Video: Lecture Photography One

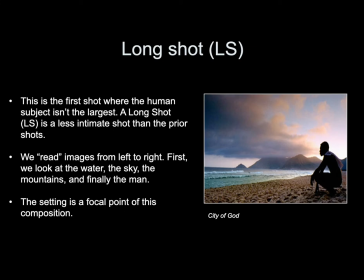714s
A long shot is less intimate than the prior shots. We read images from left to right. First we look at the water, the sky, the mountains, and finally the man.
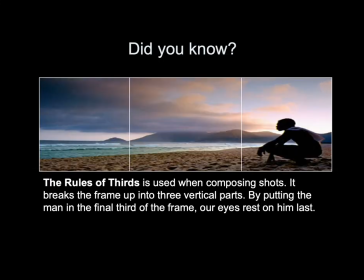724s
The setting is the focal point in this composition. Did you know the rule of thirds is used when composing shots? It breaks up the frame into three vertical parts. By putting the man in the final third of the frame, our eyes rest on him last.
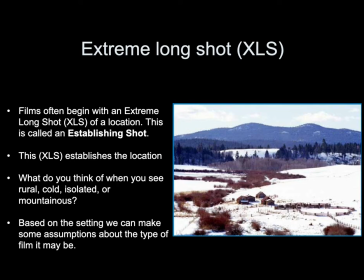745s
Extreme long shot. Films often begin with an extreme long shot of a location. This is called an establishing shot. This extreme long shot establishes a location. What do you think of when you see rural, cold, isolated, and mountainous?
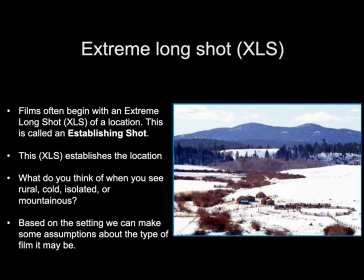762s
Based on the setting, we can make assumptions on the type of film this may be.
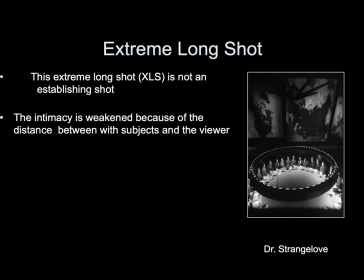768s
Another example of an extreme long shot from the movie Dr. Strangelove. This extreme long shot is not an establishing shot. The intimacy is weakened because of the distance between the subjects and the viewer.
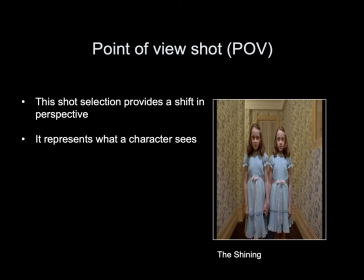788s
A point of view shot or POV shot, looking at this image from The Shining. This shot selection provides a shift in perspective. It represents what the character sees.
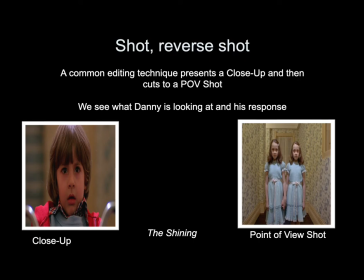804s
We can take a look at how we can put this point of view shot in action. And you'll see a very common editing technique that we call shot reverse shot. It presents a close-up. So in this instance, we get a close-up of Danny's face.
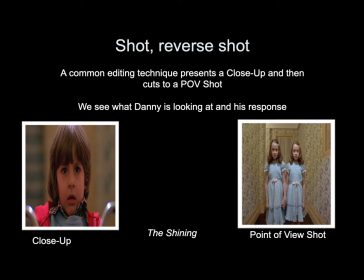823s
And then it cuts to a point of view shot. we see what Danny is looking at and his response.
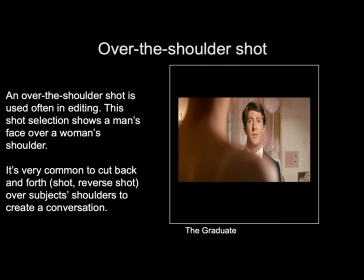837s
Over the shoulder shot. An over the shoulder shot is used often in editing. This shot selection shows a man's face over a woman's shoulder. It's very common to cut back and forth over the subject's shoulders to create a conversation.
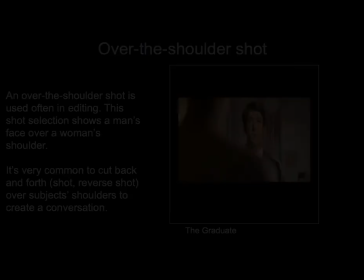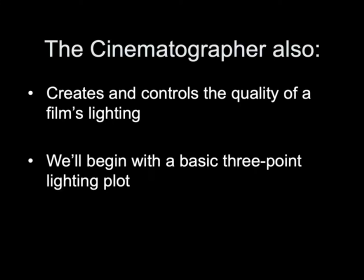857s
Lighting and film noir. The The cinematographer also creates and controls the quality of a film's lighting. We'll begin with a basic three-point lighting plot.
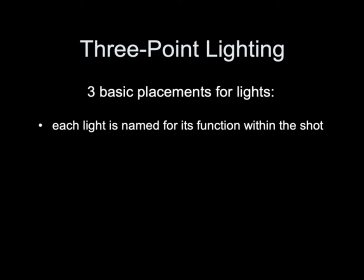873s
Three-point lighting, three basic placements for lights. Each light is named for its function within the shot.
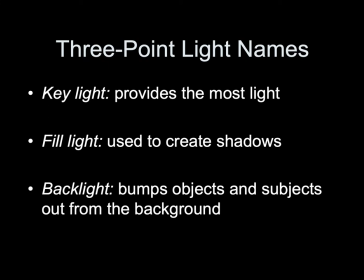883s
Three-point light names, Key Light, provides the most light, Fill Light, used to create shadows, Backlight, bumps objects and subjects out from the background.
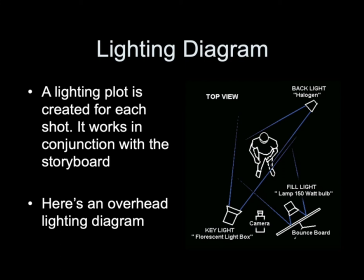899s
Lighting diagram. A lighting plot is created for each shot. It works in conjunction with the storyboard. Here's an overhead lighting diagram. You see the camera, the subject, the key light, the fill light, and the backlight.
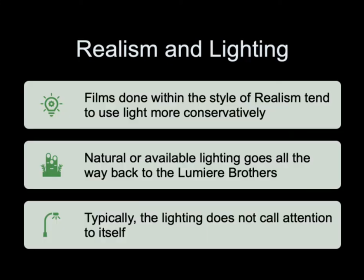Realism in lighting. Films done within the style of realism tend to use light more conservatively. Natural or available lighting goes all the way back to the Lumiere brothers. Typically, the lighting does not call attention to itself.
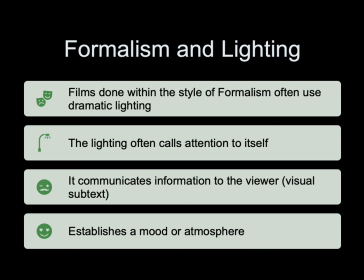938s
Formalism in lighting. Films done within the style of formalism often use dramatic lighting. The lighting often calls attention to itself. It communicates information to the viewer, visual subtext, establishes a mood or an atmosphere. High and Low Key Lighting Plots refers to the contrast of the image, contrasts the range of tones between pure white and pure black.